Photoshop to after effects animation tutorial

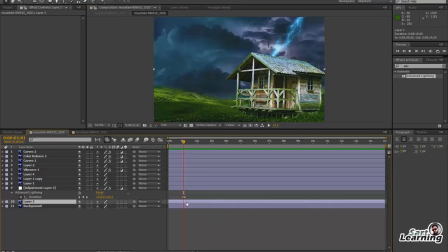but when thunder comes there should be a brightness so for this I am going to add some brightness in the sky also so I animate the brightness move
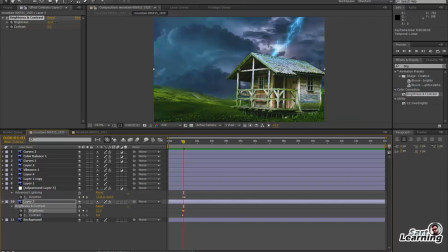the points according to the lightning increase the brightness and contrast also or give some animation or thunder effect if
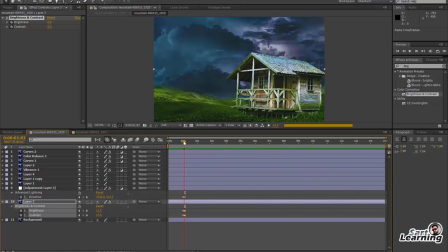you want to repeat this you can just duplicate all these keys and
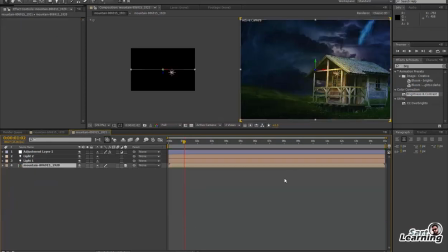make thunder as per your need for
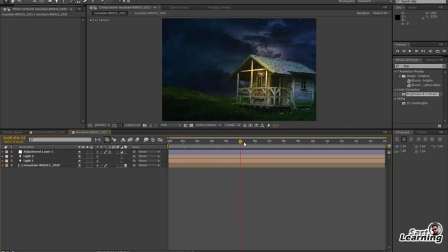this case i think this is enough for
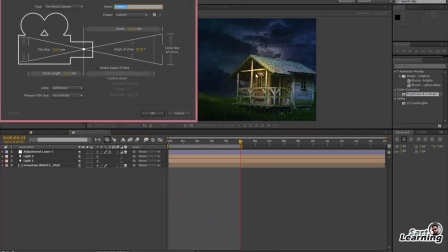animation i just duplicate sorry convert all the into 3d create a
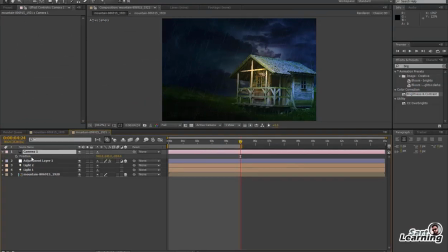camera log zoom to pen press ctrl alt ctrl o and auto orientation off now
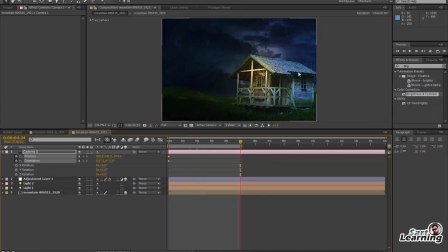animate the position and orientation with the help of press c you can animate your camera to give some movement in the scene now my scene is animated but
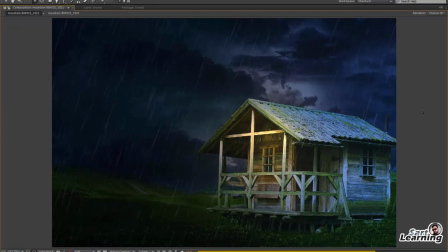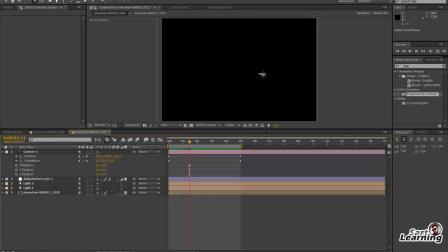I want some extra thunder also so I am going to duplicate this
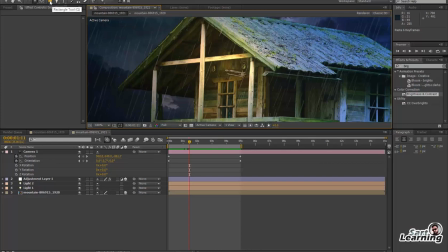effect but there is no light source here so for this I
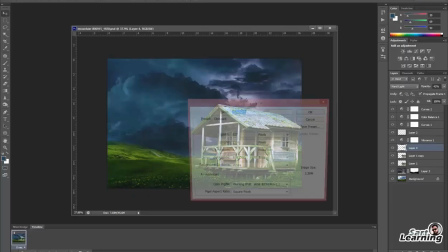have to add some prop also for this i
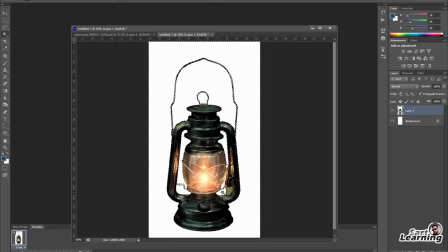download this lantern from internet and remove the white background
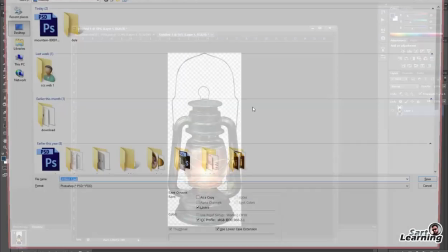save into png and
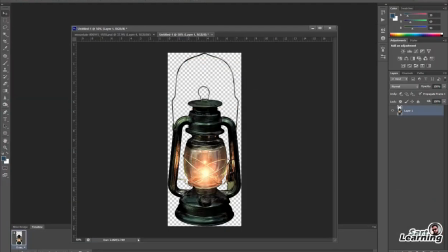import in the scene now
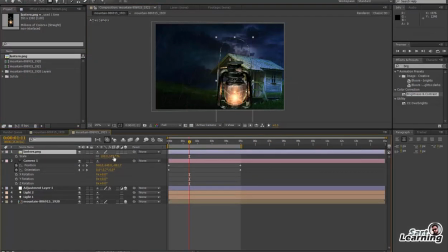place at the right side to the light scale
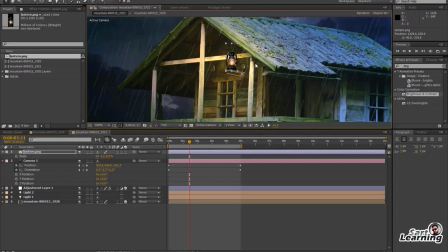it and place on the heart so
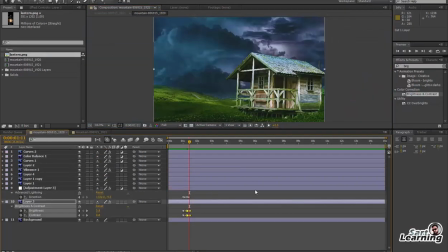here is my point light so i am going to add this in the main scene if you want to give some glow you can duplicate also and blend also i am
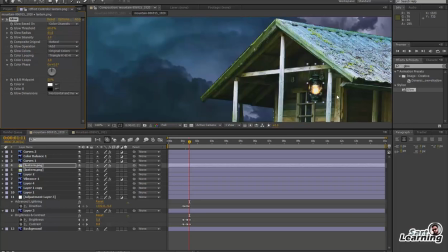going to give some glow to the lantern so it is look like a blown fire now come to the main scene it
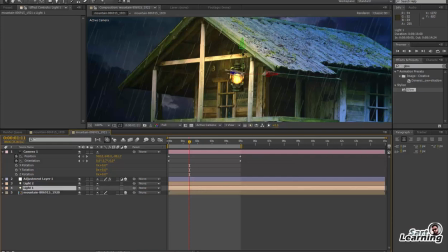looks more realistic now this is the my light source of the point light so I move my point light according to the lantern move
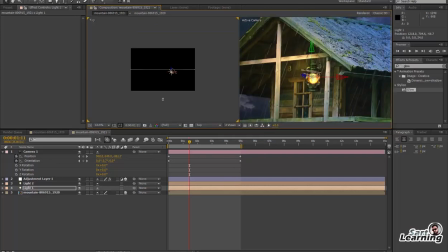as much close to the lantern your point light so it look more interesting you can parent this to
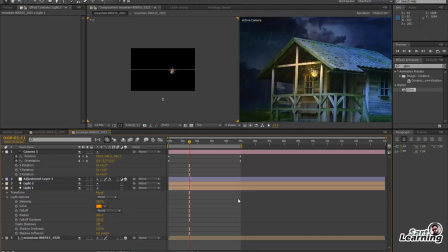the scene also if you want to give so I just add some tightness to the plantain I
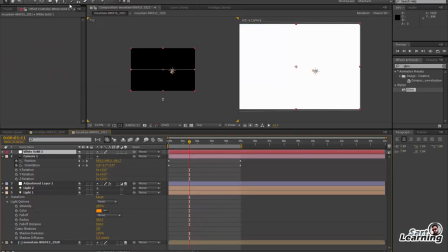create a solid layer also for making some fog because it is look
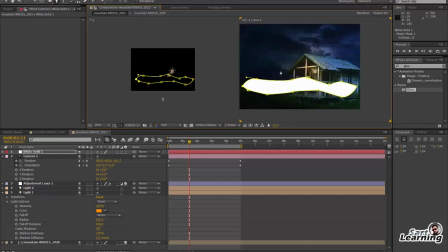very simple so I add a solid layer create a normal pen tool path select both the path
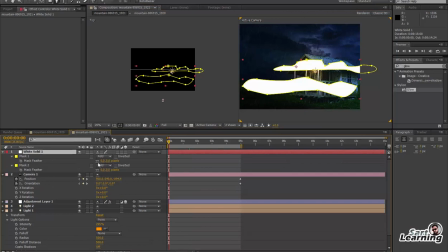press F increase the feather amount you can animate the path also or opacity or expansion whatever you want to animate in the path you can I just animate the
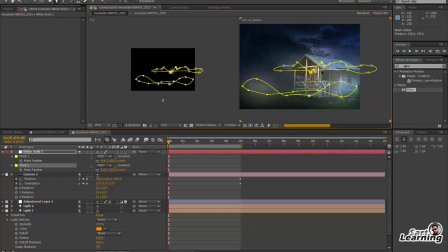shape of the path so place